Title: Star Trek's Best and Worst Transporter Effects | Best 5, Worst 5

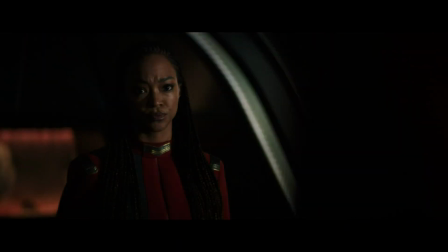However, it doesn't do much visually to signify moving from point A to B. And on a practical level,
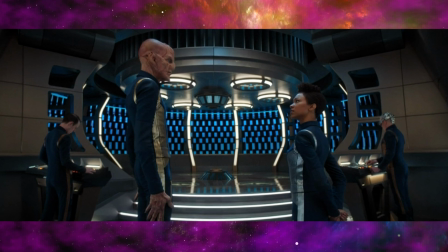this is probably a great advancement 800 years in the future. It effortlessly shuffles people around with nothing more than a thought.
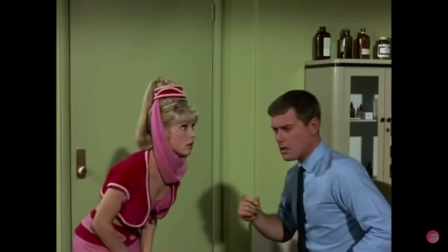But it happens in so few frames, it feels like I Dream of Jeannie 60s-style quick-action cuts.
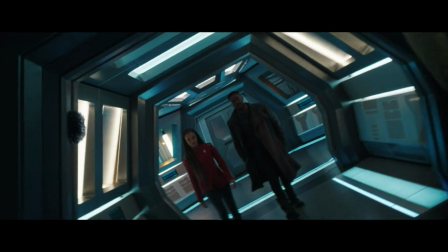Makes you wonder how people get their steps in when they're personal transporting into the next room. As we tune the Heisenberg compensators on the best transporter effects, if you're enjoying the content, please consider a like and subscribe.
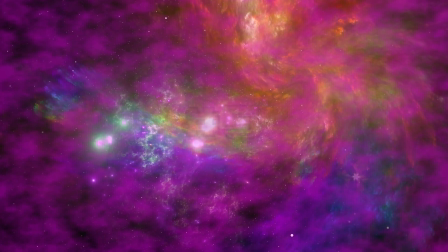At 5th best, Broken Things. Yes, we're starting the best off with a transporter system that's not working correctly in Picard Season 2.
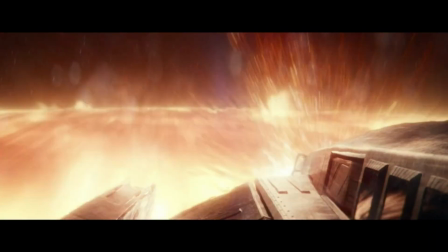After slingshot time traveling back to our current year of 2024, The crew of La Sirena uses their busted Confederation transporter to get around, and it's actually really interesting.
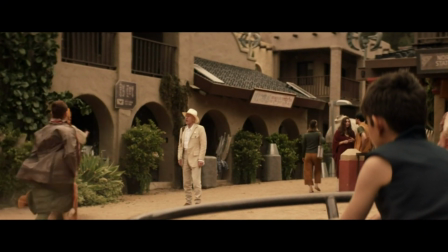It's similar to other transports we've seen in the show, but the Confederation version has more colors,
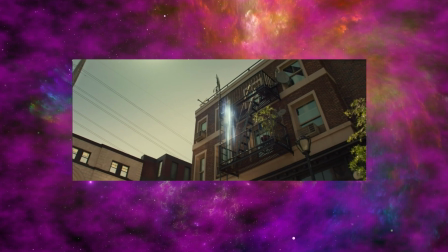and the effect of it glitching out is actually interesting because it's different from the norm.
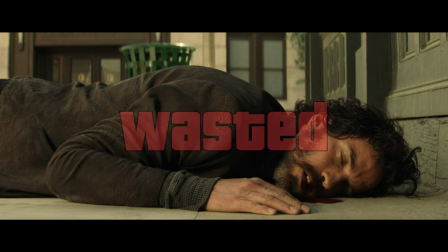I mean, it's all fun and games till someone ends up reloading a Grand Theft Auto save.
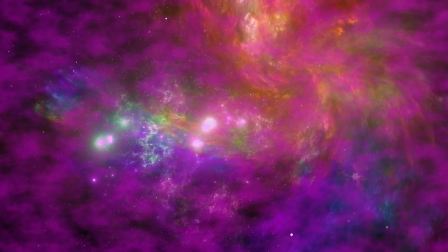Number 4. Deep Purple. We've got yet another transport method from Picard Season 2, though first introduced in TOS's Assignment Earth.
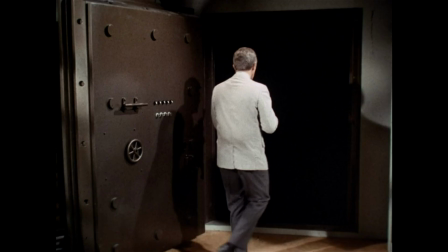The Supervisor transporter is another one that's just a little different than all the other transports we've seen across species,
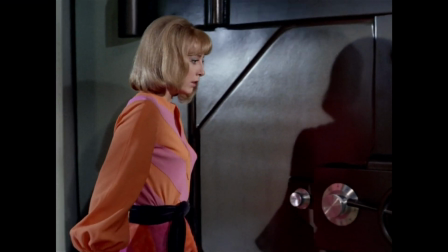particularly that the device that does the technobabble is a bank vault capable of transport across light years.
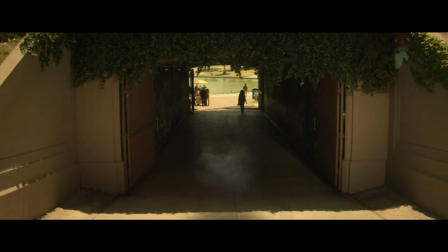The purple smoke that reaches out and grabs you in the shape of its doorway is kinda beautiful to behold.
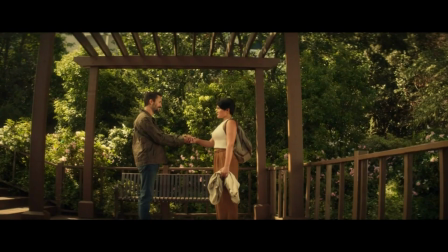I really hope we get more about the Supervisors and their relationship to the Travelers in future Trek.
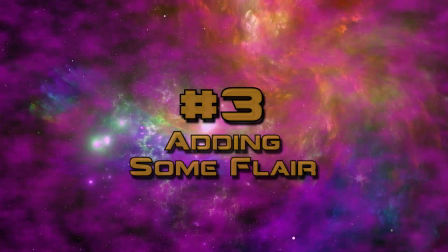Number 3. Adding some flair. Much like the previous episode of Best 5 Worst 5,
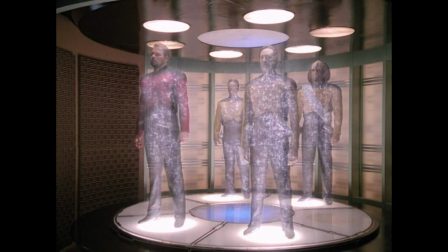Voyager's entry again feels like it picked up where TNG left off in the transporter department and added its own special touch.
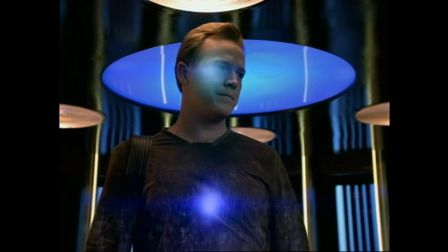It uses a similar but not the same sound effect,
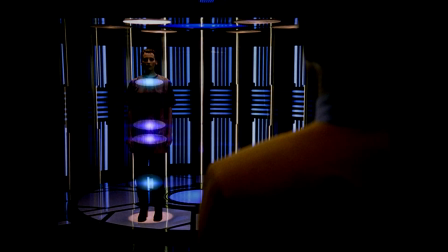and adds these digital sort of energy arrows on the classic effect to kick it up a notch. For as off the rails as the story got at times in Voyager, it really did well polishing classic formulas of Trek past.
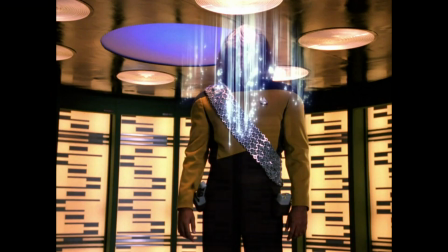Number 2. Oldie but a goodie. TNG feels like the bar to clear in many categories,
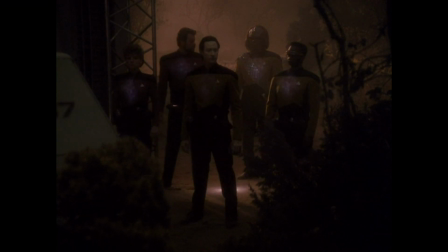as there's just something about its effects and sets from the late 80s that actually have held up remarkably well over the years,
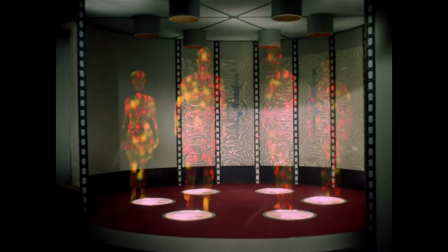including the D's transport cycle. Rather than a freeze-frame rotoscope like in TOS,
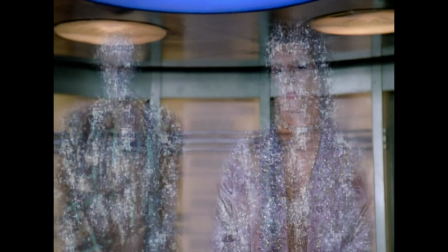the effects department was able to let people move around and speak a bit during the transport in the TNG era.
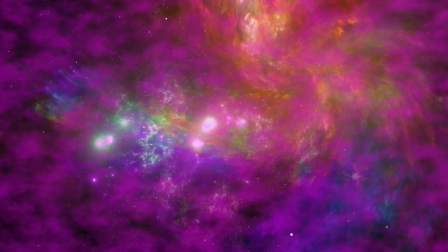Sometimes all you need is a little aluminum powder. And the best transport cycle in Trek, at number 1, Serpent's Tooth.
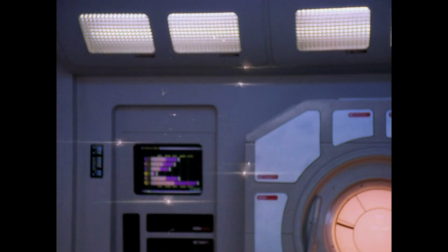The Cardassian transporter effect used in both TNG and
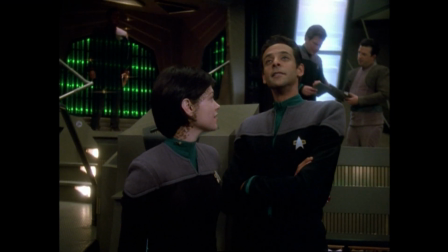DS9 was kind of a beautiful thing that both feels like cycles we've seen before, and its own distinct thing.
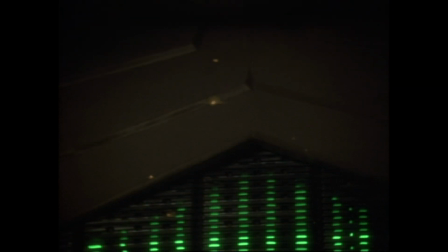It's the first time the beam seems to go around the individual rather than just being a mostly vertical process.
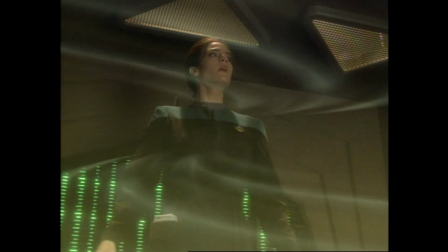The sort of after-transport stars and artifacts that remain feel like a natural part of the transport cycle.
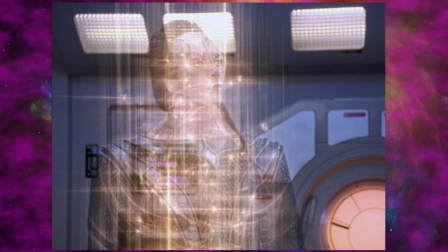The goldish green is a good choice on a production level for a race of lizard-like people. I wonder if the Bajorans ever had transporter capability of their own, or if they ended up with the Cardassians' tech.
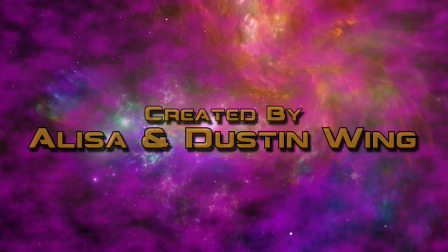What's your favorite transporter effect?